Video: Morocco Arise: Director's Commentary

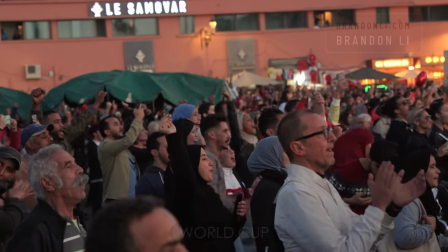(8:11)
At first, I wasn't planning on putting it in the film because I didn't see football as being unique to Morocco and I tried to focus on the aspects of culture that are unique to the country that I'm visiting.
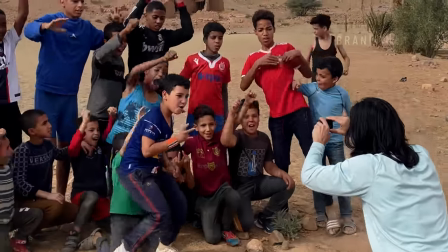(8:21)
But then Morocco kept winning and winning and winning and they became the first African team to reach the semi-finals.
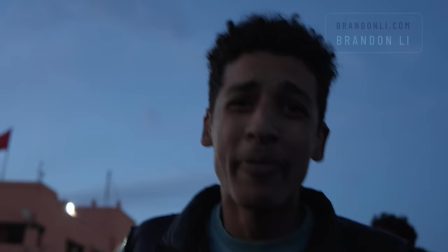(8:28)
It was basically just pure luck that I happened to be in Morocco while Morocco was winning the World Cup. Of course, I wasn't going to film the actual games because they were in Qatar. So what I did instead was I filmed the reactions of the people watching the games.
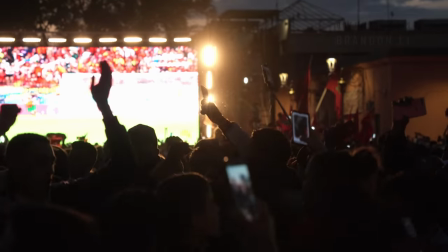(8:41)
I filmed the big screen at Jemal Fana Square in Marrakesh. I filmed at bars. I filmed at gift shops.
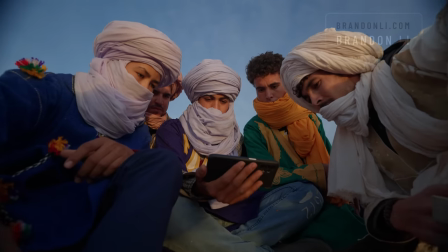(8:47)
I even caught up with the tour guides out in the sand dunes of the Merzouga Desert to film them watching the game on a cell phone.
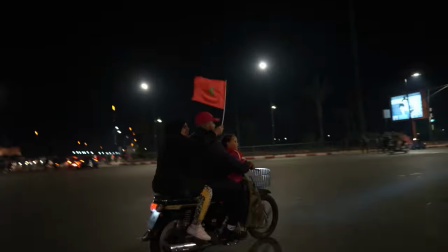(8:53)
Probably my favorite memory from the trip was the celebrations after the victory against Spain.
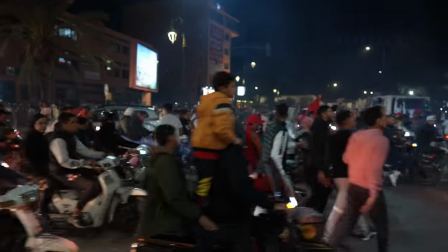(8:58)
I was in Marrakesh and I followed the crowd from the Medina out to Galiz where they celebrated on the streets for hours.
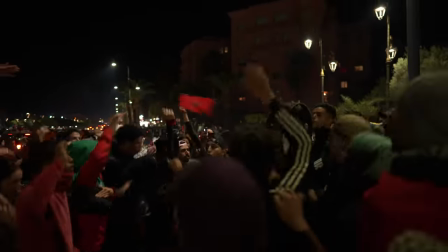(9:04)
The energy was absolutely electric. I've never felt anything like it before. On to the editing. So editing this film has taken me about three months. I've been working on it in every moment that I have between other projects.
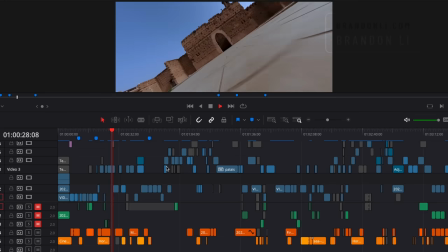(9:19)
It was just something that I came back to and kept working on piece by piece. I did all the picture editing and the sound and the color grading all on my laptop computer. The hardest part about making a film like this is getting the structure in the story because I'm not working with storyboards or a script and this isn't a traditional documentary or narrative.
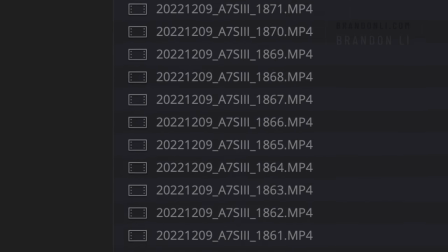(9:36)
And when you have six weeks of footage, almost seven terabytes, that means there's a lot of options.
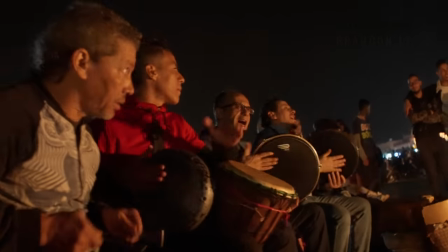(9:41)
All I knew is that I wanted it to feel like a grand journey across the country with lots of textures and different feelings in each destination. For instance, in the beginning of the film, in the Medina,
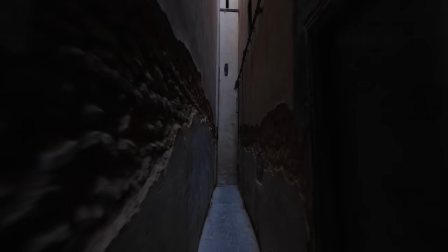(9:51)
I used the dips to black as transitions between the different shots to give you that feeling of walking through a Medina because you're constantly going in and out of darkness. I used cross-cutting in the Yassin Cavalier scene in order to create a link between his spirit
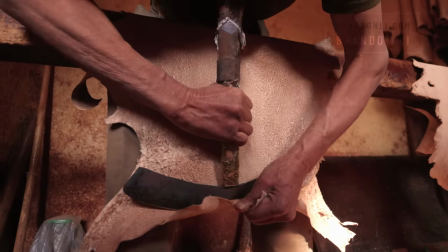(10:05)
and the strength of the workers in the Fez tannery and the freedom of the birds flying in the Moroccan sky.
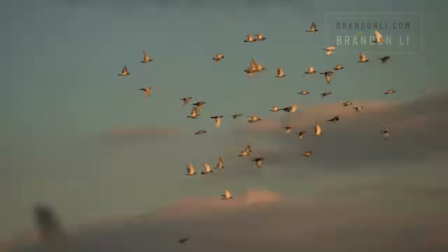(10:11)
My goal here was to show that everything is somehow intangibly connected.
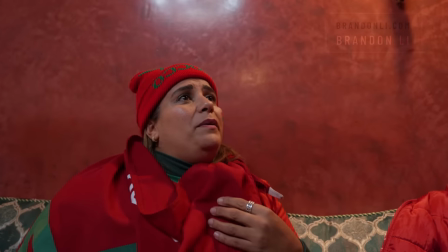(10:16)
And I used cross-cutting again in the World Cup scene because I wanted to make it look like the World Cup audience was cheering for the Fantasia and for the kids playing football.
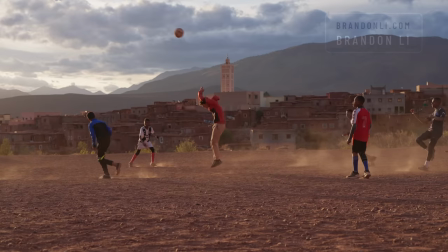(10:26)
I wanted to show how everybody in Morocco had joined together to support each other. So thanks for watching my director's commentary. This film was a big challenge to make, but I hope that the end product makes Moroccans feel proud of their country and their culture, and gets other people interested in going to visit Morocco. So thank you so much to everybody who helped me make this film. I hope you're as proud of it as I am. I'm Brandon Lee, and I'll see you next time.
I know where Brandon is.
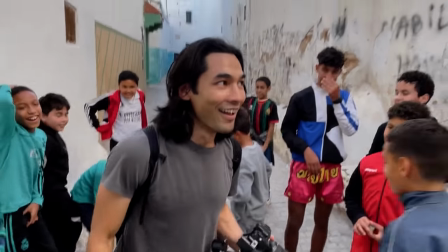(10:52) Surprise!